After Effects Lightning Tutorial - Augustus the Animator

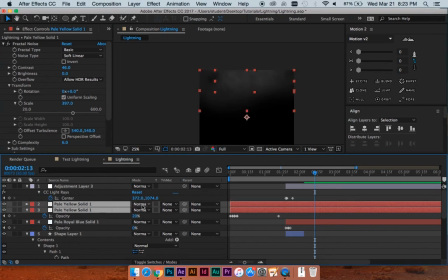And I should also, for both of these solid cloud layers, click on the blending mode and go from normal to add, I think, because then they'll brighten where they overlap, which is important.
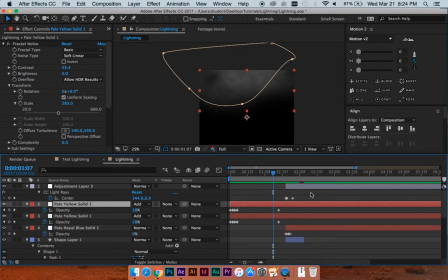Great. And then, let's see, let's move all of this, not all of this, excuse me, just the adjustment layer, the lightning bolt, and that flash layer. We'll move that forward in time a bit, so I can have a little bit more time for these things to light up.
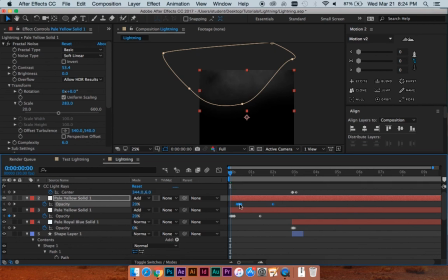I'll move this forward, move this so that they're not on the same timeline. There we go, like that. And then I'm gonna make one more, just duplicate it, make this kind of just like a flatter cloud layer.
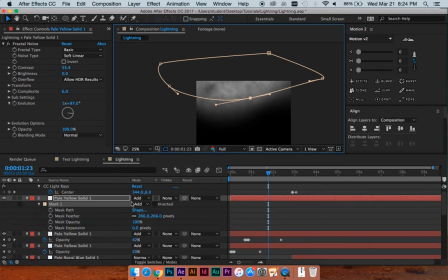I'm gonna double tap the M key, maybe feather this even a little more. Make the brightness a little bit less. Again, for that variation, I will decrease the scale.
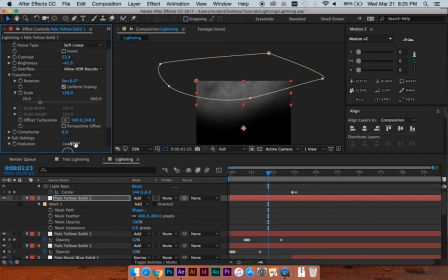What else will I do? This, what will you do? And then click on the layer, hit U for the keyframes. I'm gonna put this that last keyframe right where the lightning starts, move this over here.
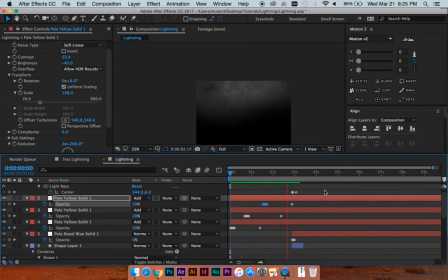So we got maybe a little too regular, but that's good. That's all 20%. Okay. Might actually make this less than 20% because now it feels like the whole sky is being lit up. Or it's kind of the clouds are hanging out there, which is fine. Okay.
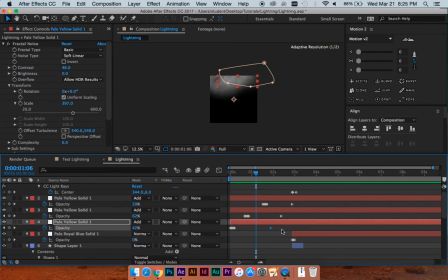There we go. Now that I've done all this, or set up all these keyframes in a very specific way, I do think it's like hanging out with some dead space a bit too much. So I'm gonna adjust these to compress the whole action of this.
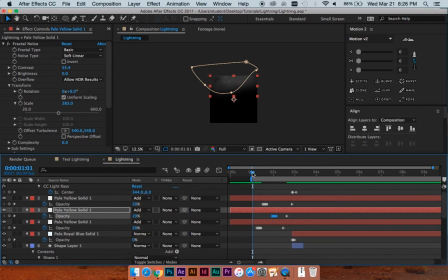Hit B to change the start of my work area. There we go. It's like just a little bit more exciting. Obviously you can mess with that timing any way you'd like. And I also don't like that light ray hanging out there for the length of this.
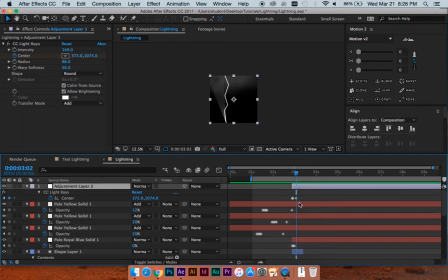So I'm gonna cut that off right at the last keyframe. So hit Alt, right bracket. Go to, 4 seconds, hit the N key to adjust my work area there so I can just play this back and look at it.
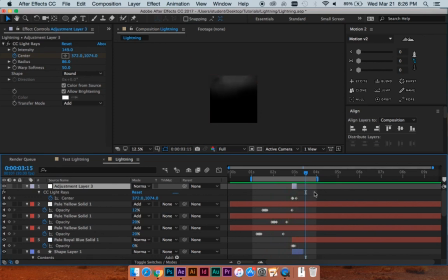I'm not liking that last little, that guy.
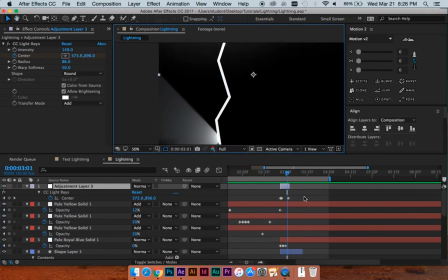That just looks a little too, I don't know, not real, for lack of a better term. So I'm just gonna move him. You can see how moving it, like what it does. So feel free to play with this any way you'd like. I'm gonna do just that, I think.
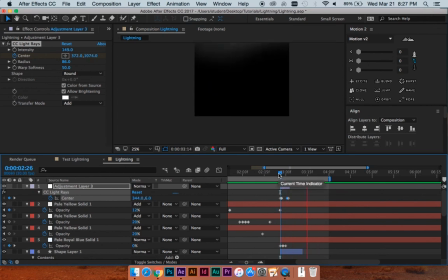And do that. So there's variation between all the frames.
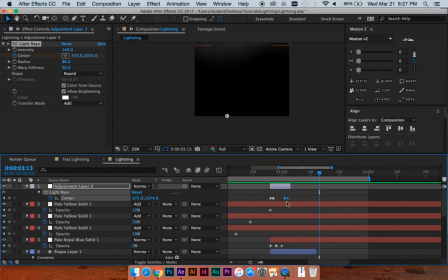And I might actually take both of these, hit Alt left arrow to move them over a frame each, and then adjust the length of my layer accordingly. Yeah, because if this is happening too slowly,
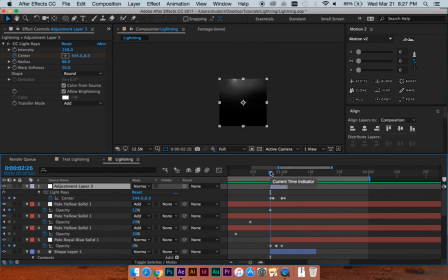it's going to look a little, it's just going to look weird. It's going to look like a weird effect of like what happened. But if it's quick enough, it'll register, but it won't
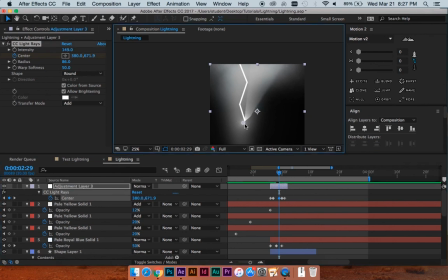look obvious or like look like, oh, he did an effect. Because you never want it to, in my opinion, be super apparent, like all of your methods and everything.
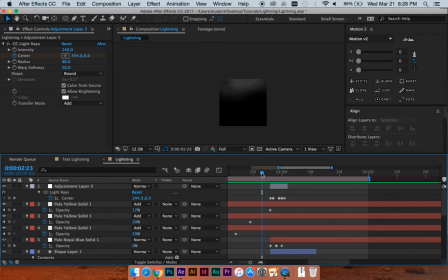Whatever, that was a weird explanation.